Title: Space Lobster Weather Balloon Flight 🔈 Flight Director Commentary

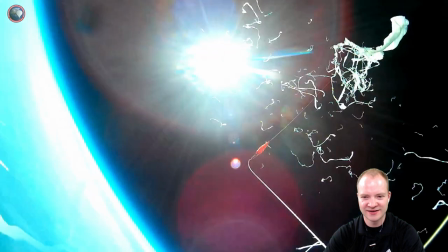[3:35]
There's the balloon pushing off to the side, causing it to barrel roll,
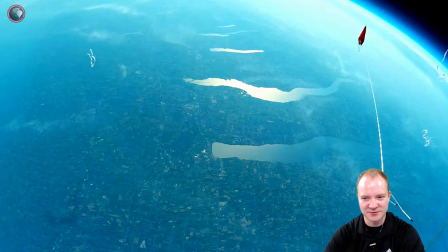[3:39]
which is pretty cool you got another nice shot of the lakes as it was as the top camera this is the camera that's pointed up
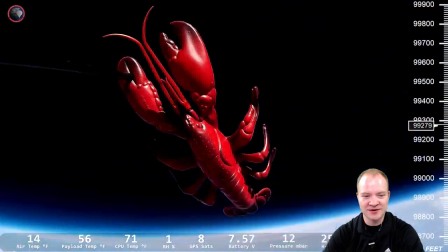[3:46]
is spinning around and then on the way down the space lobster and the payload spun
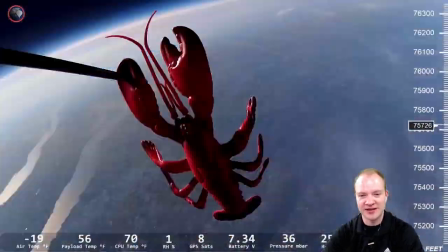[3:53]
more than i've ever seen any of our payloads spin before i mean it got spinning so fast this is just a fraction of what it
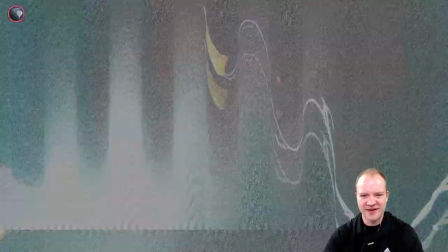[4:00]
was actually spinning i tried to capture that by putting some effects on the screen making it look like the camera was cutting out it wasn't but look of
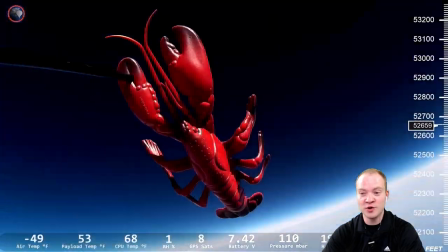[4:07]
that spin right there that is not even the fastest that it was I couldn't put in the fastest that it was because you just couldn't see anything it was
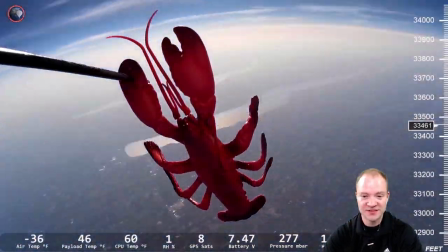[4:15]
spinning so fast it was crazy I've never seen that happen before but you see the payload temperature now again it's still still in the
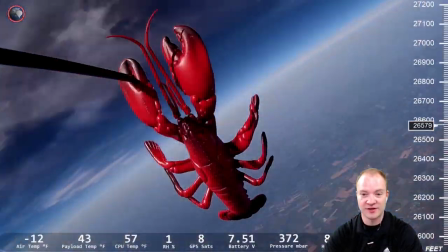[4:22]
40 degree range it never dropped really below about 40 degrees throughout the whole thing so now we're now we're coming down we're getting towards the end
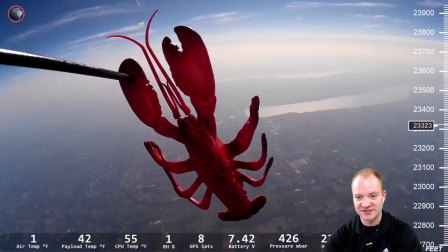[4:29]
of the flight it's finally here's a little bit of stabilized flight now not spinning so much but it didn't go very far from our launch site you
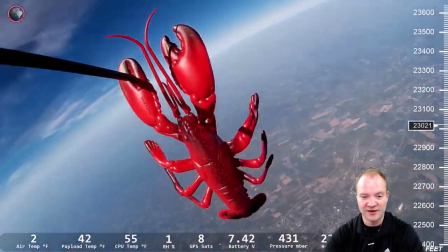[4:37]
can actually see the launch site there but it's getting some nice shots of our hometown and our lake there on the way up and on the way down because it didn't go very
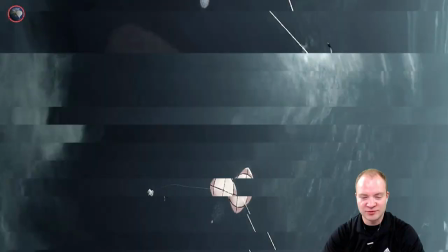[4:45]
far and now as we're we're coming down I'm trying to track this the whole time there's our parachute I always
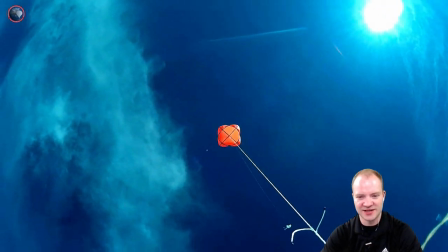[4:53]
like to see the parachute performance it's always nice to me I like to see how it how
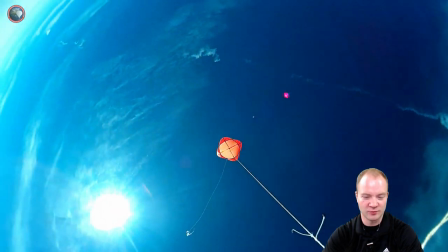[4:59]
it's doing and if the balloon is interfering or what's left of the balloon is interfering with the parachute.
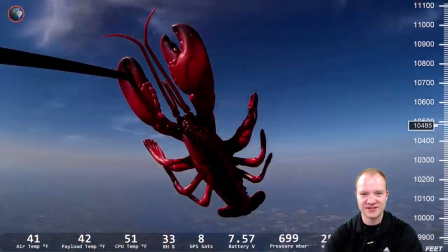[5:05]
But now at 10,000 feet, I'm usually starting to look for it at this point. I've never seen it in the air this high, and it's probably going to be hard to do.
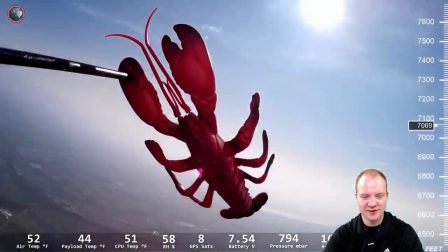[5:12]
I see some balloon fragments here passing through the camera. I always think that's kind of cool, as long as it doesn't hit something or break something.
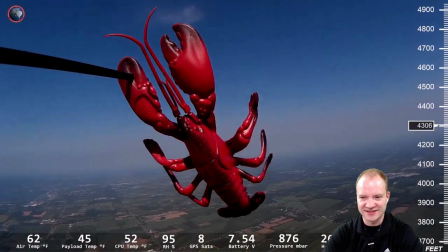[5:20]
But now I'm looking for it. I'm trying to see it. I've never seen it this high. I've only seen it when it's a couple hundred feet off the ground, not a couple thousand.
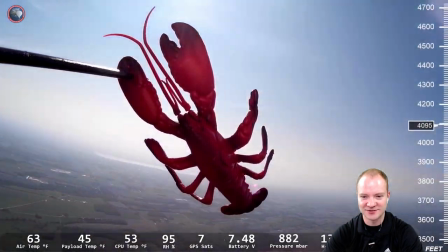[5:27]
But that doesn't stop me from trying. So I'm usually out of the car looking I got some binoculars trying to locate it trying to figure out where it is I think I just missed it
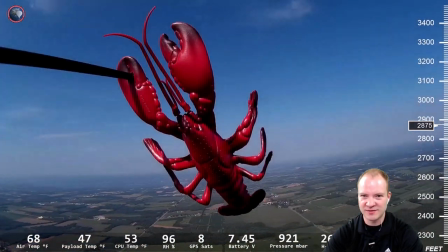[5:36]
because as it starts to get down a couple thousand feet here I'm pretty much right underneath it I'm just off to the side here tracking
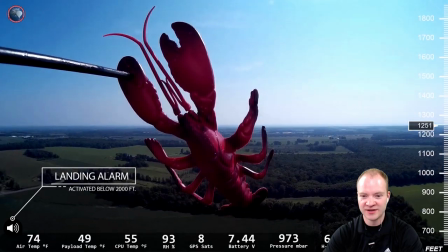[5:43]
it down and now we're now the landing alarm is active and I'm pretty much right underneath it I was looking straight up
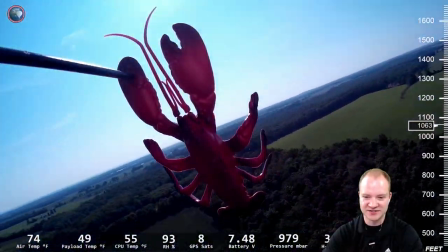[5:51]
in the sky I think I just missed it it went off to the side now as it's over the trees I'm looking over the road thinking it's over there I'm on
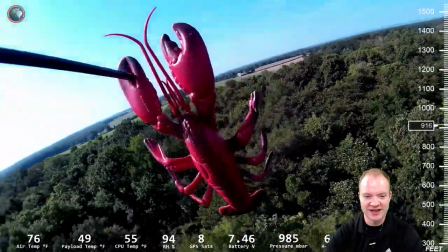[5:59]
that road right there that's in the distance but I missed the actual landing itself but here it comes in for the landing hits that tree
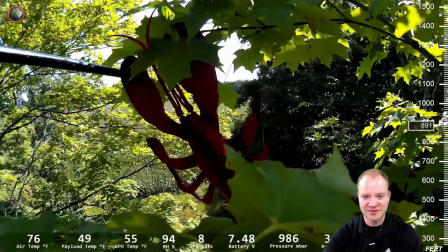[6:07]
really gets a good jolt on landing and that's where that's where the space lobster ended up for the next nine hours it took a long time to get out of that tree would have liked it to not be up there so long but it wasn't really that stressful not as stressful as some of the other tree recoveries and that was just because we could drive right up to it air conditioning was close by water food everything was close by so we could just keep trying until we finally got it down it just shook free out of the tree and just came sliding down after it got itself freed so overall really successful flight flight computers all operated great the space lobster came back with the payload it didn't shake itself free or break off or anything like that which is good the the landing prediction software that we had wasn't working on this flight. That was actually just human error. That was my mistake for not taking it off of test mode before we launched. But other than that, it was a really good flight and everything operated really well. And so hopefully you guys like this video. I like doing it and maybe we'll try to do a couple more of these coming up in the future. So thanks everybody for watching and we'll see you in the next video. See ya!